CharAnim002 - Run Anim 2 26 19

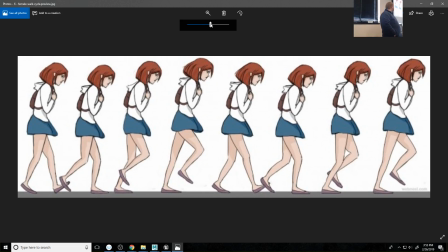I don't know if sad's the right word here, but this feels a little more like it's been a long day at class, right? But each of these are still there. Contact, down, passing, up, over and over again.
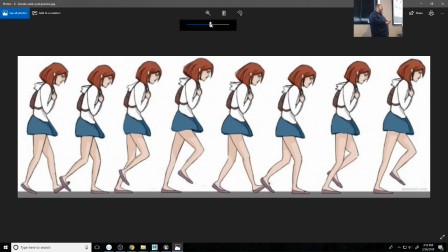So really, when we are trying to add personality to stuff, it's really just adding some posing on top of those poses, right? Some secondary elements that allow it to read as that.
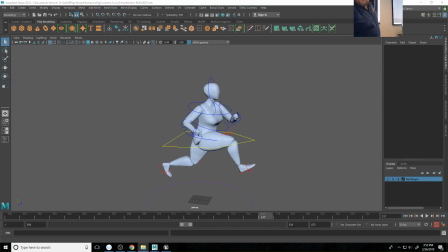So let's look at a couple of personality walks in slow motion.
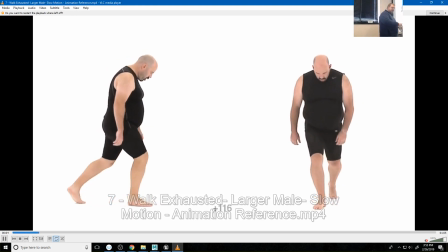And I'm curious, what do you think the motion or emotion is in this, although it said it in the title?
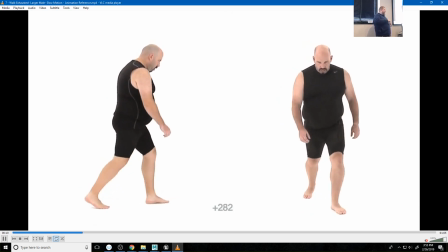How do you think this dude feels?
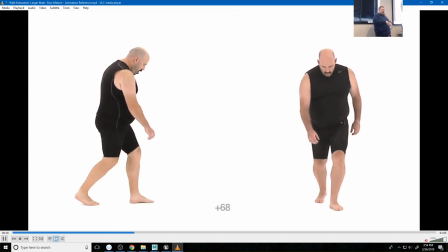Sad. He's kind of like, it's called exhausted.
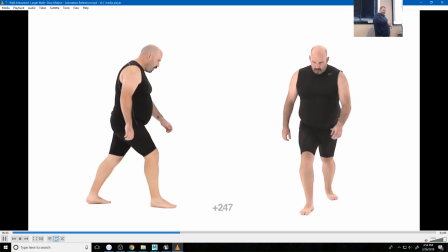To me, it kind of feels almost more like defeated. Like he's like, he lost the battle, like whatever it was.
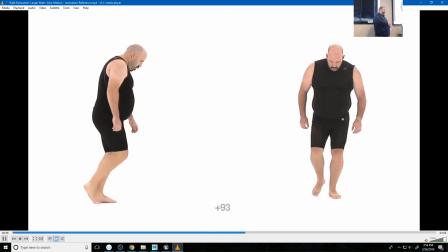So what is it making us feel that way about it? Like the posture, he's slumped over with his shoulders.
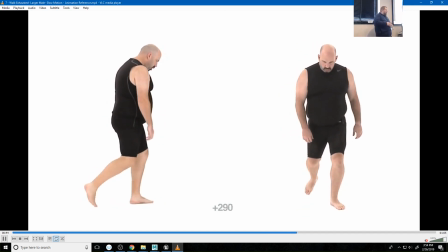So yeah, a lot of it is that like slumped down. Remember when you had to pose Benbot with those 5 poses?
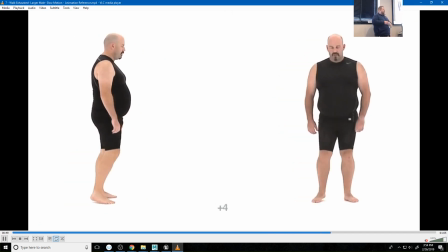Everybody, a lot of people went for some variation of sad, right?
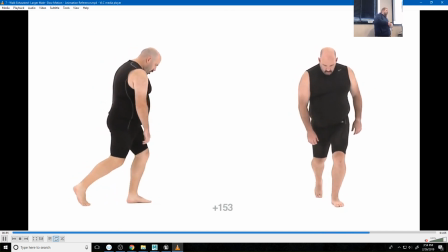And one of the ways you do sad is you have him looking down at the ground and you kind of get that line of action feeling curved forward, right?
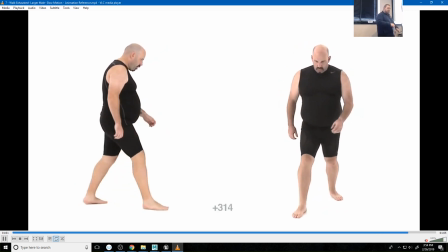He has that. A couple of other things that you may or may not notice.
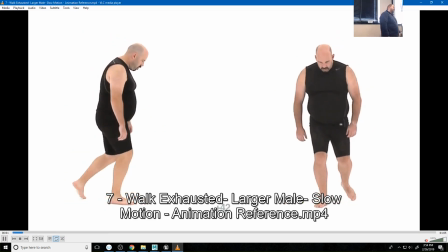His arms just feel dead, right? They're just like dangling, right? He's not really doing anything specific with them.
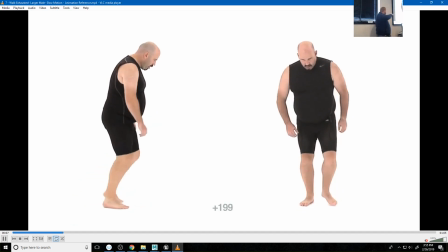And his feet feel heavy. Like he continues to push back.
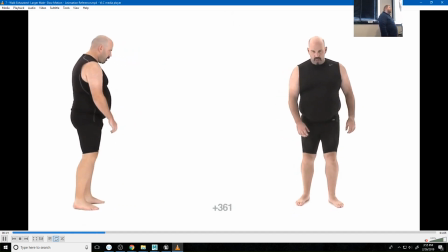Like his rear foot stays on the ground much longer and gets way back there behind him before it comes up in front of him.
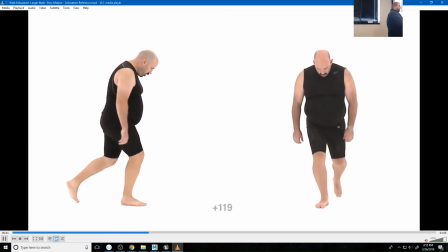And then when it does, it's like it barely makes it in time to catch him. It's like he doesn't get it out there in front of him.
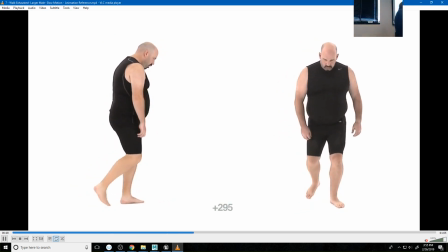It's more like he gets it underneath him so he doesn't hit the ground, right? And those elements are making him feel tired.
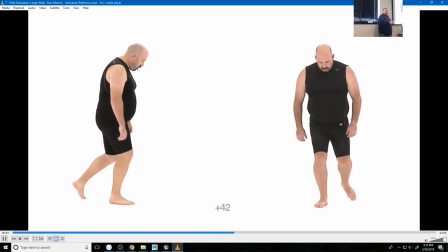Now there's some other elements that are in here that are worth talking about.
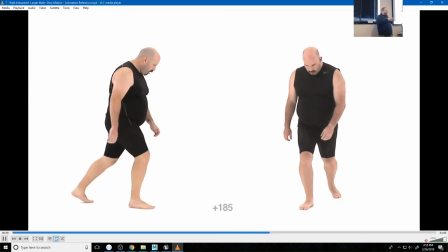And it's kind of hard to find the right way of phrasing some of it,
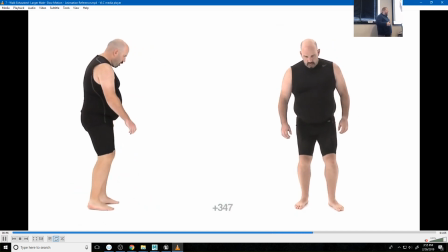because there are some elements in this, like even if we were to take away all of his physical characteristics,
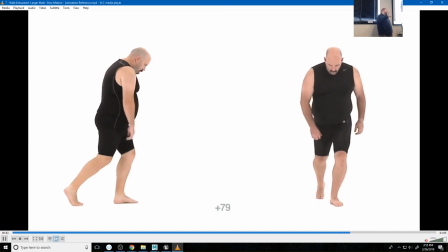there's actually studies with this. If this were just on a mannequin character,
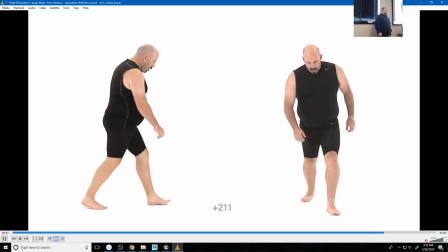like pretty consistently,
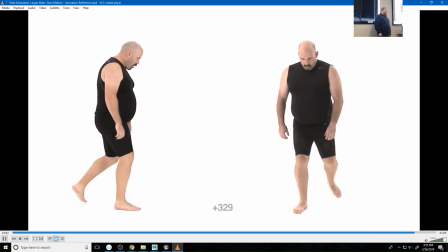people can identify whether this is a male or female,
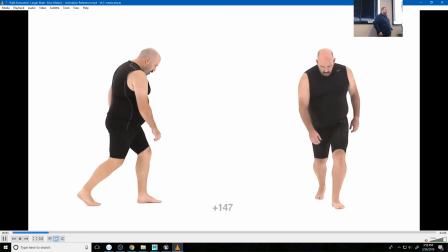or is moving in a way that is sort of culturally identified as masculine or feminine,
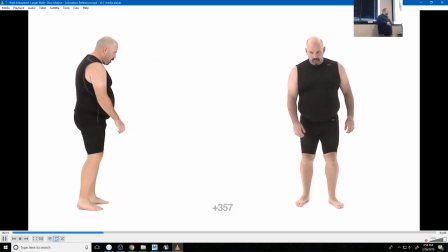right? And some of the elements that are there are anatomical, and some of them are based off of like mass.
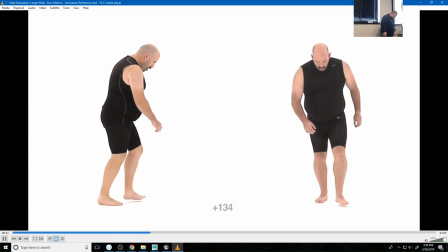So for example, his steps, his feet are kind of just like, they're staying wider apart, right?
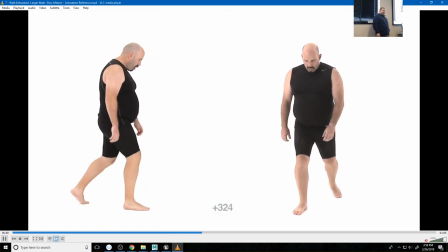The distance between his feet from side to side, especially in these front poses, are a little bit wider, right?
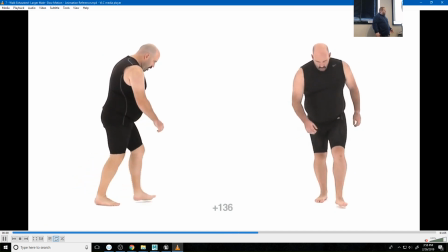The other element of that is his weight distribution.
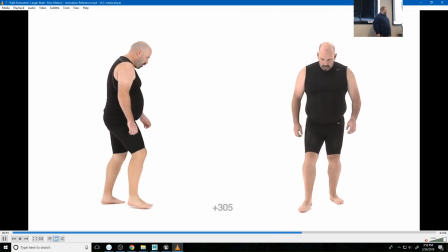Like, he's a bigger guy, like he's got more mass than, he's just a massive guy.
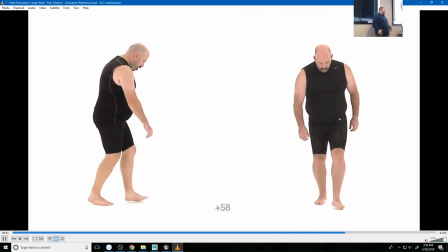And a lot of that mass he carries higher up in his body, or at least higher,
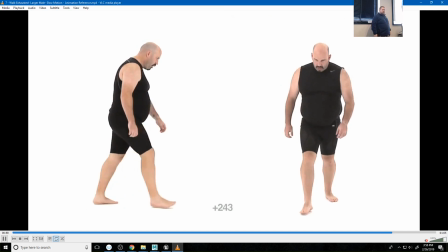like he's got a little bit more mass in his chest and shoulders, like a little bit broader shoulders. A little less broad hips, right?
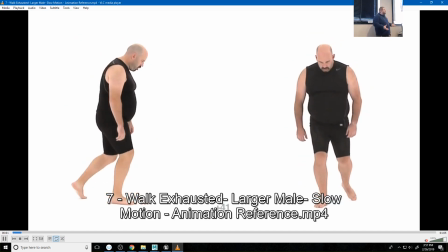Even those, so because of that, because he has this wide stance and more mass,
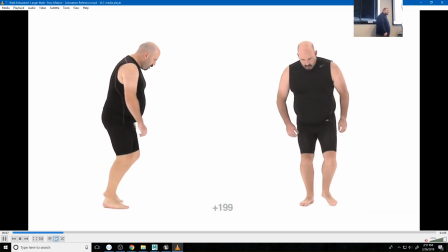when he walks, he shifts his weight from side to side a lot.
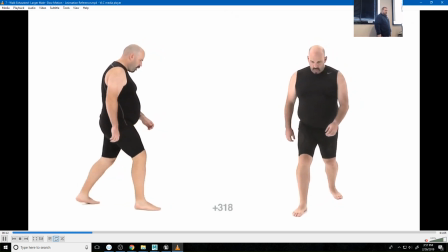Like if you kind of look at how he shifts his weight from one side to the other, it's a big shift.